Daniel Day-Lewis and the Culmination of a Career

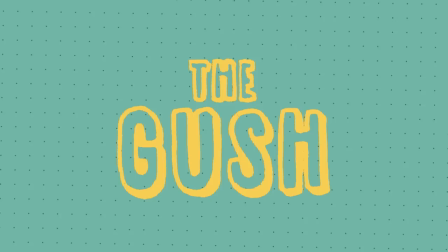What makes Daniel Day-Lewis so damn exciting to watch on-screen?
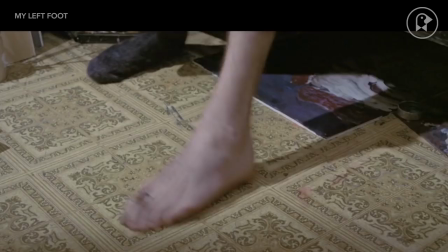Daniel Day-Lewis has a way to bring you into his roles, mostly through his physicality, which stands out from other acclaimed actors.
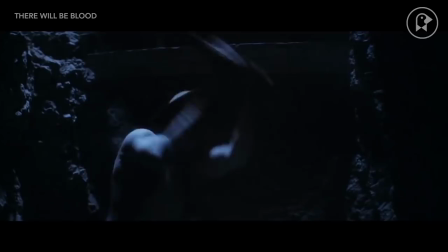Normally, it's with a close-up that an actor brings you in. A glance, a subtlety. But Day-Lewis does it with his raw energy and calculated pose.
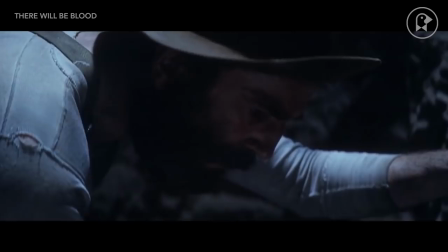Consider this scene in There Will Be Blood, where Day-Lewis plays Daniel Plainview, a prospector mining for ore.
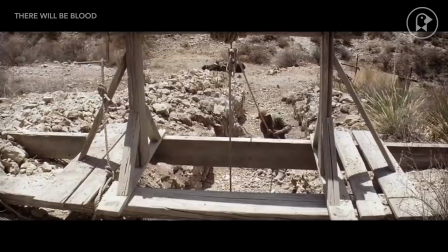The beginning of the film opens with him by himself, attempting to blow up silver from a mine.
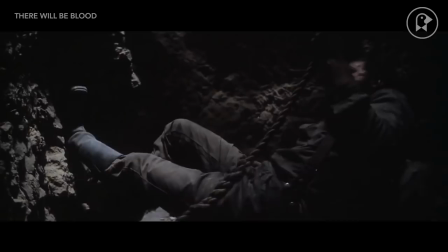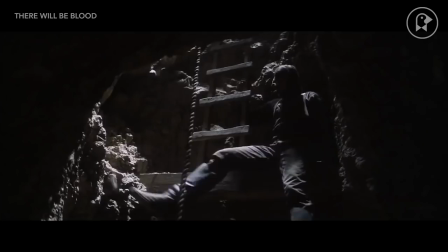He falls, he gets back up, and in his pain and anguish you can see how far he's gonna have to go to get help.
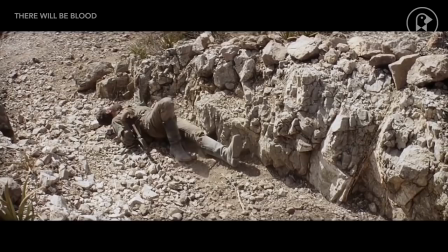That instills what else is gonna happen with this character throughout the rest of the film.
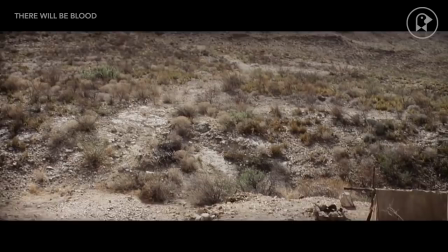Without any dialogue, we watch Daniel Day-Lewis move through this world and show exactly what kind of person he is without a single word spoken.
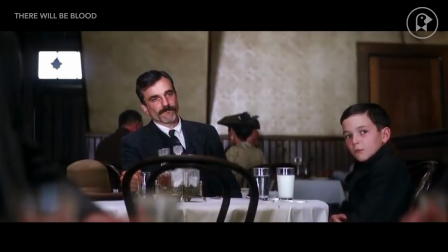Again, when you watch Day-Lewis as Daniel Plainview, you can see his intensity.
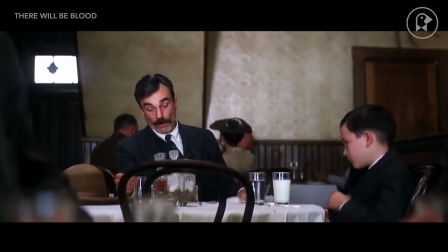You can see the way he views the world and views other people and how he wants to either manipulate or destroy them.
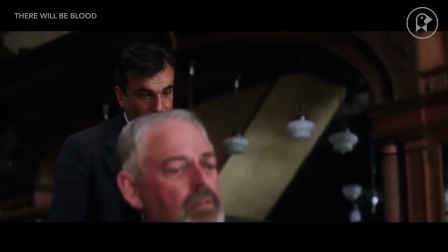I want
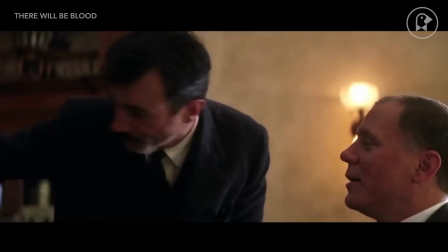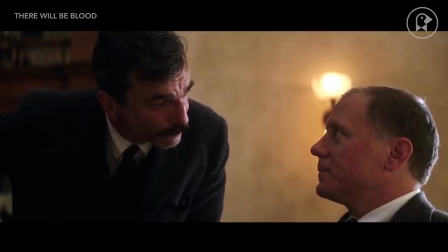you to look over there. Daniel, let me into this. Look over there! You see? That's my son.
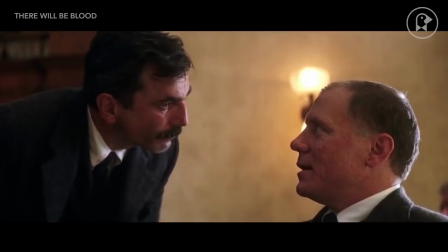You see him? Yes. You see?
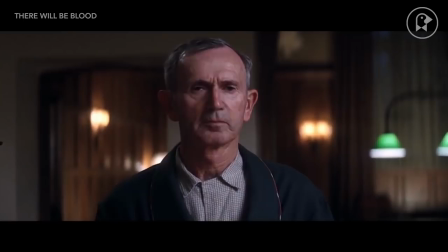I see him. Don't tell me how to raise my family.
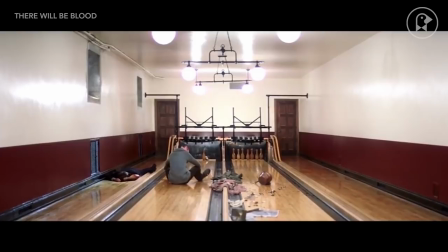As he builds intensity towards those he hates in There Will Be Blood, his passion for his hate takes him over in the end.
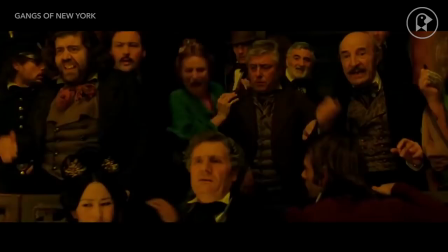I'm finished.
Like in Gangs of New York, he flourishes and threatens with every gesture.
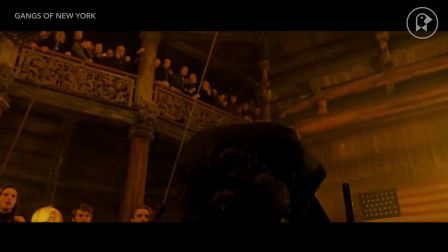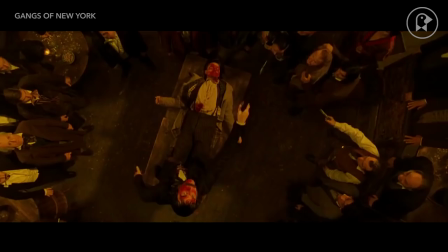What'll it be then? Rib or chop? Loin or shank? Let's leave!
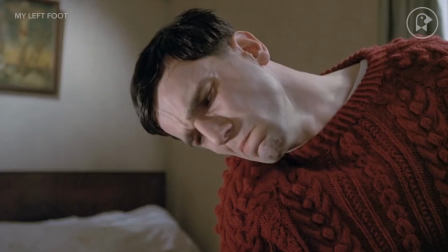And who could forget his performance in My Left Foot?
Christy. No.
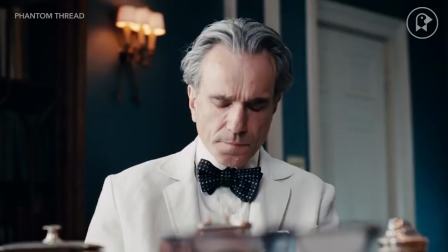His first Oscar. And his latest and possibly last role in Phantom Thread is an amazing physical performance.
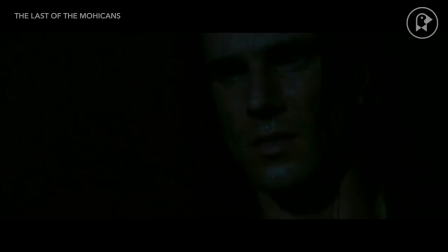Now Daniel Day-Lewis has said that he is going to retire after Phantom Thread, which means that we're losing one of the greatest actors that we have right now.
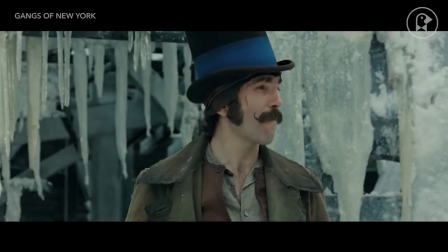but he's retired before he became a cobbler I think in Milan and he also made furniture and he came out of retirement from that
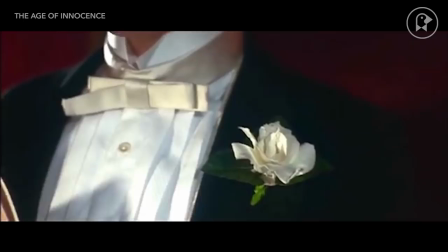to get back into acting so we can only hope that Danny Lee Lewis doesn't disappear from the scene entirely and sure there are
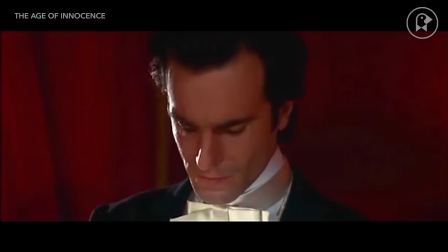films that don't have the same level of energy but just like his woodworking or cobbling I'm sure a few shoes and chairs didn't turn out the way he expected either
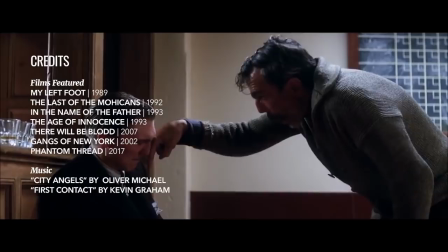but when he hits his stride what a thrill it is to feast your eyes on.
I drink your milkshake. I drink it up.